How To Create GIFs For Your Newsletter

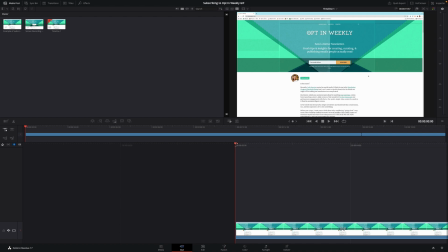So for this example gif, I had one clip of me actually typing in my name and subscribing, as you can see in this preview right here.
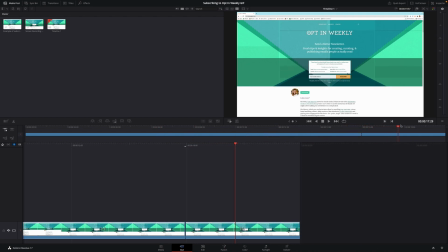And then I went ahead and recorded another clip that shows just my mouse moving over away from the subscribe button.
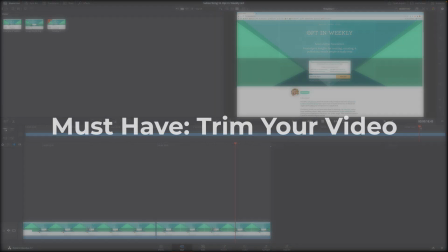So let's move on to the next must have, which is trim up your video segments.
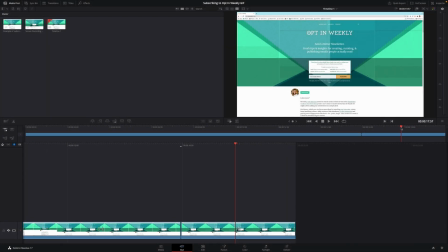So now that we have the clips aligned in the way that we want them to, we want to make sure that they flow easily and that there's no dead space in the videos. If you're anything like me when you first click record screen there's one or two seconds where you pause to make sure that you know what you're doing and that
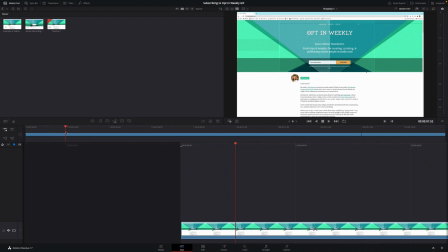your screen is successfully recording so you can see that right here there's a few seconds where nothing is actually happening we want to make sure that we cut out those segments where nothing is happening because once again a gif is quick and gets straight to the point so you don't want there to be that
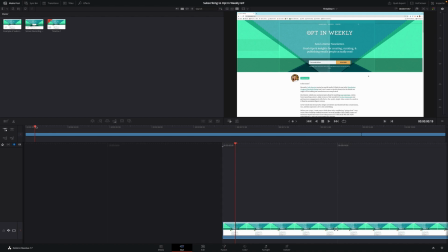one or two second lull where it's just a static screen and then at the end there might be a few seconds where
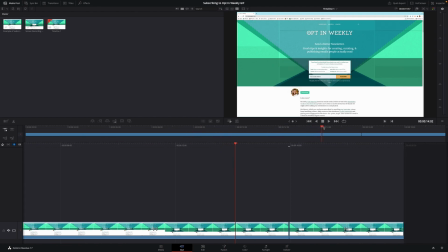you go to stop the recording. So you want to make sure to cut out those dead seconds as well. And if there are any loading screens in your recording, if you're traveling between different web pages, be sure to cut those to be as quick as possible because you don't want your viewer to have to wait through those loading screens.
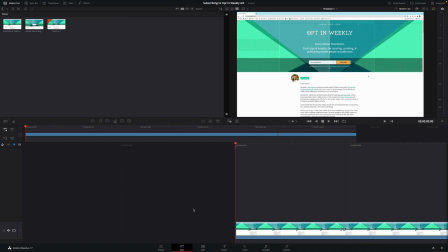Now that I've put the clips together and they've been trimmed, we can move on to the next must-have,
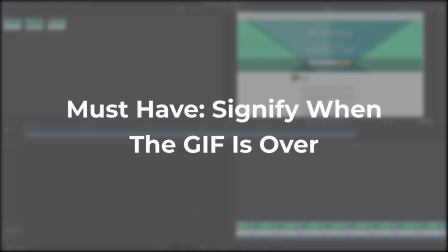which is adding something that signifies that the gif is over and is about to loop. So to do that I'll move into this editing section of DaVinci Resolve here.
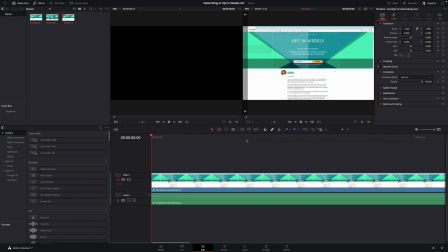And what I'm talking about when I say add something that signifies that the GIF is over, I mean something like a splash of color to show that the video is over and that it's looping to show the viewer that, okay, this video is over and I've seen what I need to see.
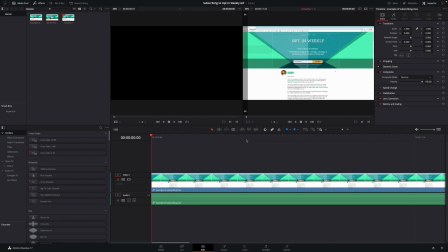GIFs are great, but they do automatically loop and it can be a bit disorienting and confusing for a viewer if they never actually know where the GIF stops and when we're dealing with something like a page that looks similar like this opt-in weekly page that we're dealing with here it can be
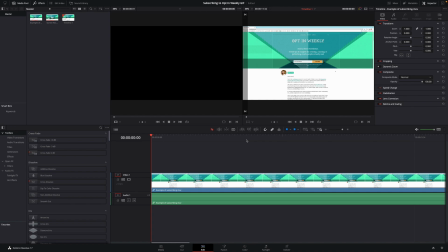hard to tell when the video is actually over and is when it's looped the way that i show that the gif is over and is about to
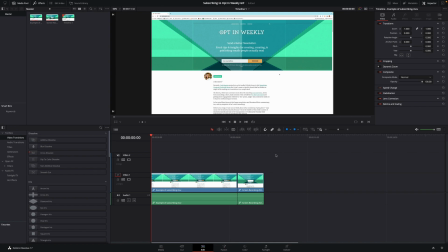loop is by having a flash of white light at the end of the video so you can do this by adding a solid color to the
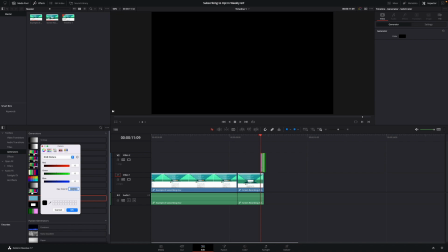end of the video here setting the color to be white and then scrolling in here to zoom in a little bit
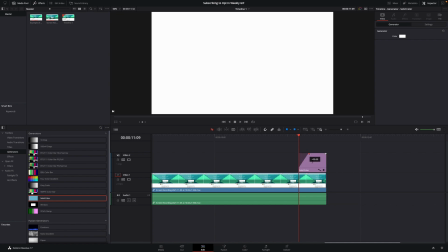and and making it fade in so that it is a flash of white color instead of it being super sudden.
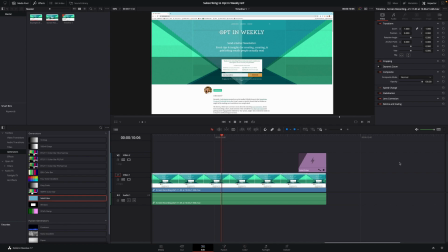So we can see what that looks like here,
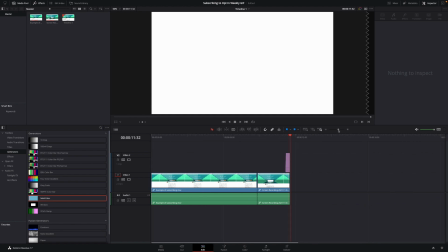where it flashes to white, and then when the video would loop, when we convert this to a GIF, it will start at the beginning of the video here.
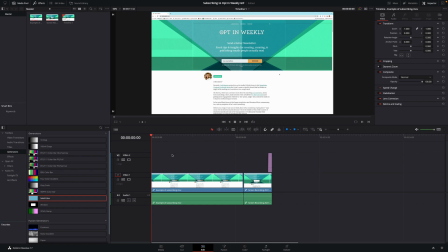And this leads into the first nice to have for your video,
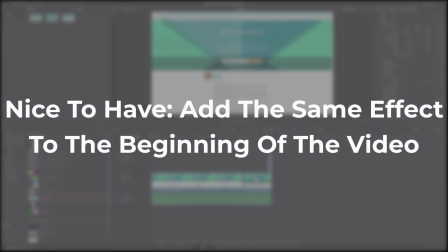which is adding a flash of color at the beginning of the video to help with the looping. now
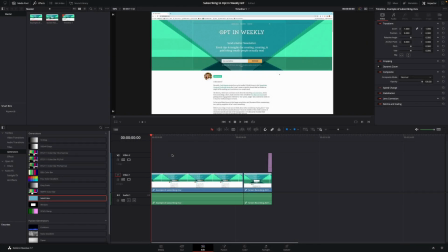as we'll see when we convert this to a gif when this video loops it can have a bit of a jarring effect if you don't have something to transition through that loop so what I mean by that is if you include a fade in from a bright white light at the
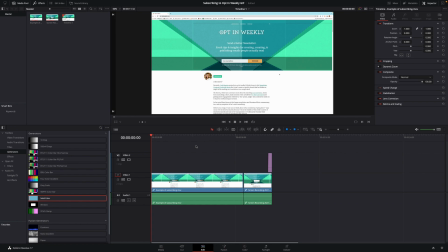beginning of the video that really helped make the loop look professional and really smooth so to see what that looks like it's a fade in
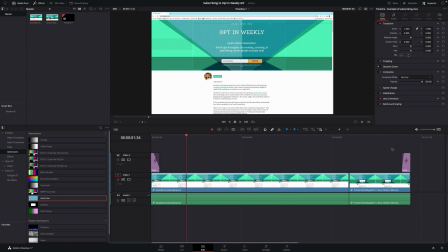right there so you can already kind of start seeing what it'll look like on the loop where when we end right here
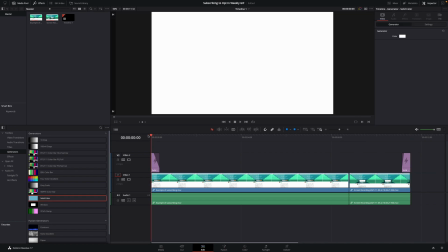it will fade to white and then at the very beginning will fade in from white.
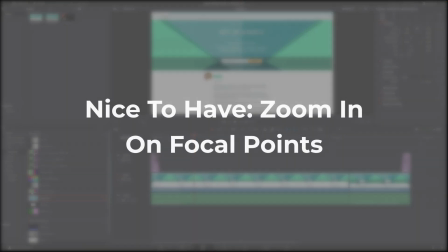The next nice to have is zooming in on focal points of your recording.
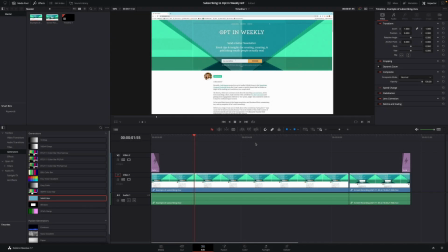This is a great addition to work on if you have the time and skill necessary to show this off for your GIF. It brings a lot of life to your GIF and it makes sure your viewer doesn't miss anything but it's something to be careful with and make sure that you don't disorient the viewer or overwhelm them.
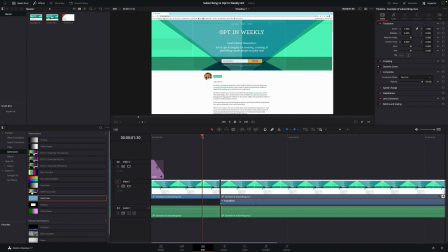For this example, I went ahead and added in a zoom-in when I begin to type in my email address, as you can see right here,
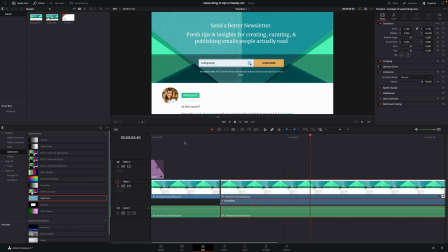which is the focal point that I want my viewer to be attracted to when they're watching the GIF.
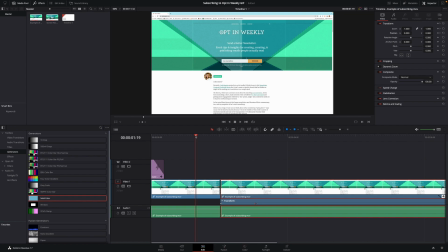So a few points that I want to show here is that in the video, if we start from the beginning,
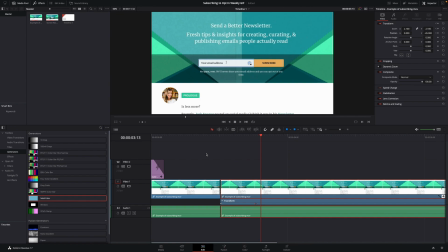I don't start zooming in until my movement of the mouse is complete.